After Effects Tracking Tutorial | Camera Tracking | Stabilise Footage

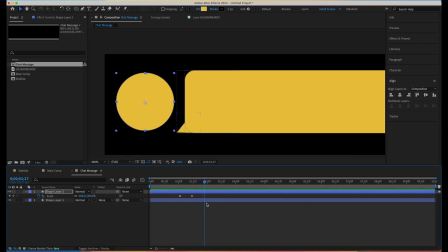[8:15]
So now if we check, our animation is kind of, you know, on the same position with the center line. Now what I'm going to do, I'm going to make them easy keyframes.
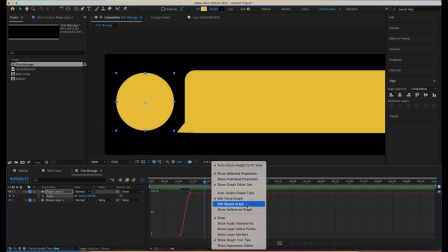[8:24]
I can go to the animation curve, make sure I'm on the speed graph, and then I can, you know, tweak the speed graph a little bit.
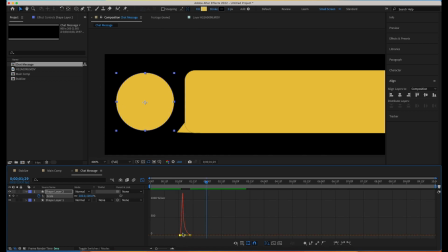[8:32]
Okay, looks good. A little bit adjustments here and there, but yeah, let's do some exaggeration or, you know, kind of thing, or, you know, a bouncy effect. Let's just scale up a little bit. Yes, so now you can see, you know, it comes, bounces, and, you know, settles.
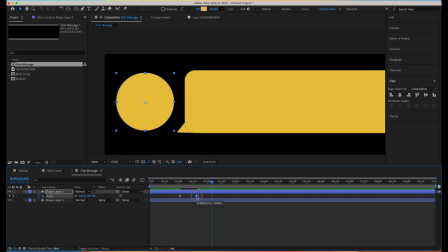[8:51]
So let me just increase the duration of the animation. Yeah, just to make it a little smoother. Yes, it feels good, but scale is a little bit high, so let me just bring it a little down. Guys, this depends upon you. You can, you know, do like complete fancy stuff.
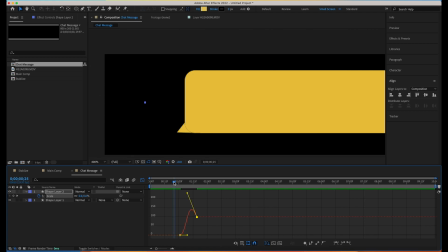[9:10]
You can have the outlines near this, or you can have, you know, multiple elements which create this animation.
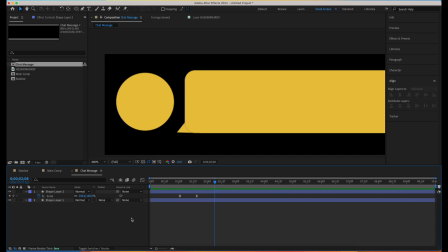[9:16]
So I'm just creating a simple, you know, a simple thing which would be kind of, you know, helpful here. Now let's move a couple of frame here, and let's select the, or, you know, we can select and copy those keyframes, select the second shape layer and paste, sorry, select the scale and paste them here.
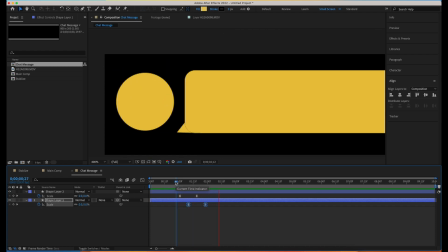[9:34]
Now we can, you know, replicate the same effect to the our second rectangle as well. Now same thing, select the second rectangle, hit Y, pan behind tool, move the anchor point to the arrow,
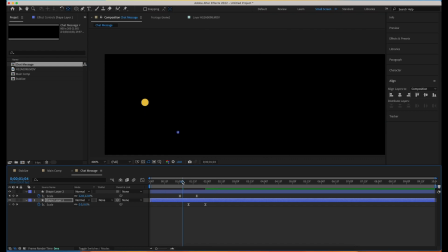[9:46]
you know, bottom left corner, so which, you know, basically will give us an effect that, okay, it is popping in from the left hand side.
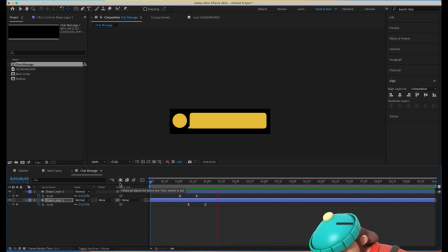[9:52]
Now let me just zoom it out a little bit and take a look at the entire composition. Okay, looks good, but I think timing has to be a little bit adjusted.
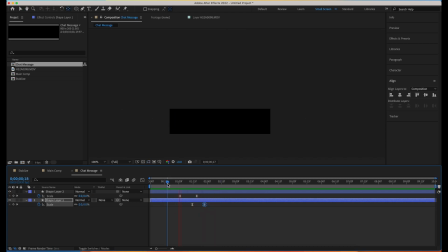[10:01]
Let's see now. Okay, great. So our, you know, simple message animation is done. Now what we'll be doing, let's select this, just make it a little bit fancy. I'll be, you know, having a gradient ramp.
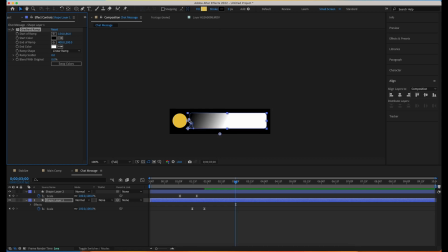[10:18]
I can adjust the points of the gradient. One is on the left, another one is on the right. Okay, so I have a linear smooth gradient.
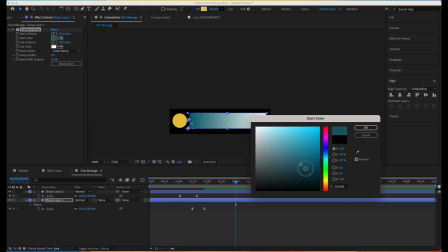[10:27]
I can change the colors, probably let's go a little bit, you know, darker in the blue kind of thing.
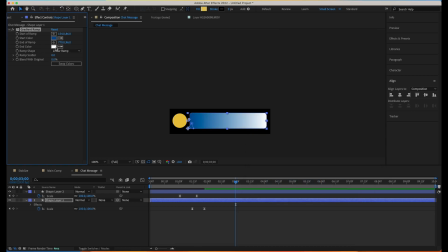[10:35]
Yes, and for other color,
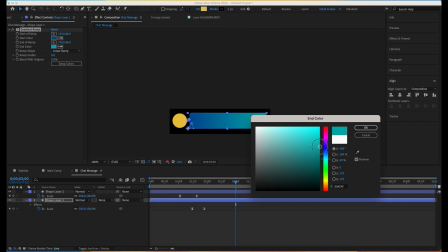[10:39]
some shade of blue but a little bit lighter one, so you know we have a nice looking gradient.
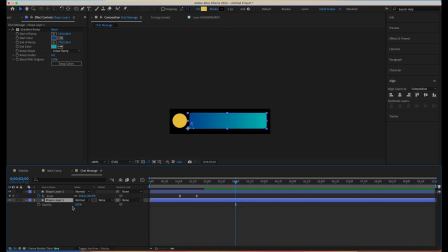[10:46]
Okay, looks good to me. We can adjust the opacity as well. Hit T to adjust the opacity, and we can make it somewhere around 80%, right? So it will be a little transparent and our footage will be visible behind this, right? Now last thing, we need to create a text here, right?
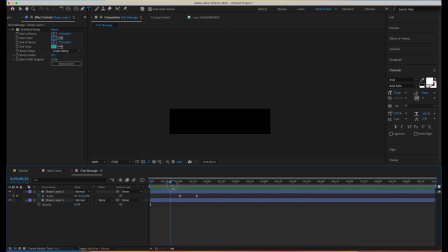[11:02]
So it's just okay, looks good. Let me create a text here. Hello. Okay, so our text is also ready now. What we can do is, guys, we can have, you know, a typing effect to the text.
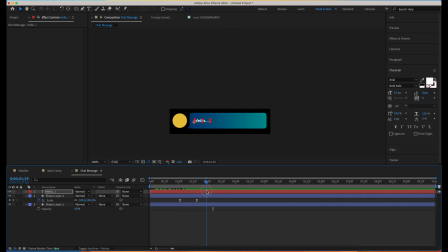[11:19]
Let's move it somewhere here where, you know, our message box is completely appeared. Then go to the animation, like effects and presets, animation presets, and then you can go under text, right? Or you can simply start typing here, you know, typewriter.
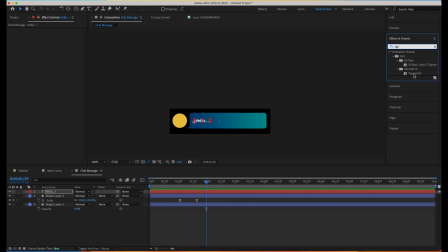[11:36]
So you can see we have an animating typewriter preset created by the After Effects itself.
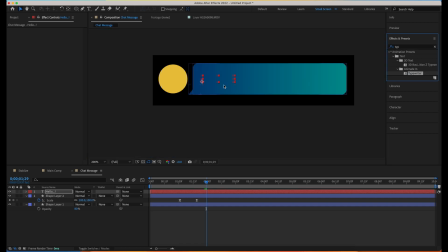[11:41]
Just drag and drop it on your text layer, and now you can see, you know, hit the U button on the text layer. You can see the keyframes for it. Okay, these are too far and it is you know, very slow typing effect. We can change that. We can, you know, move it a little bit closer, and then, you know, it would be a fast typing kind of effect, right?
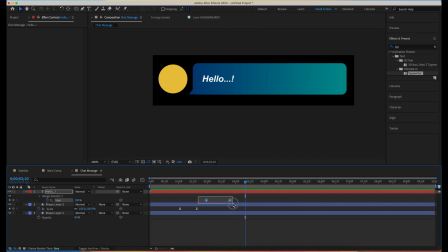[12:01]
Okay, so it looks good as of now. I want to be much fancy with this.
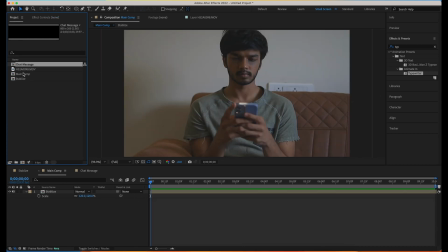[12:06]
Let's go to our main comp and now, you know, bring in our chat comp here. Let's see how it looks. Okay, it looks good. I want, you know, simply to place it somewhere near the phone.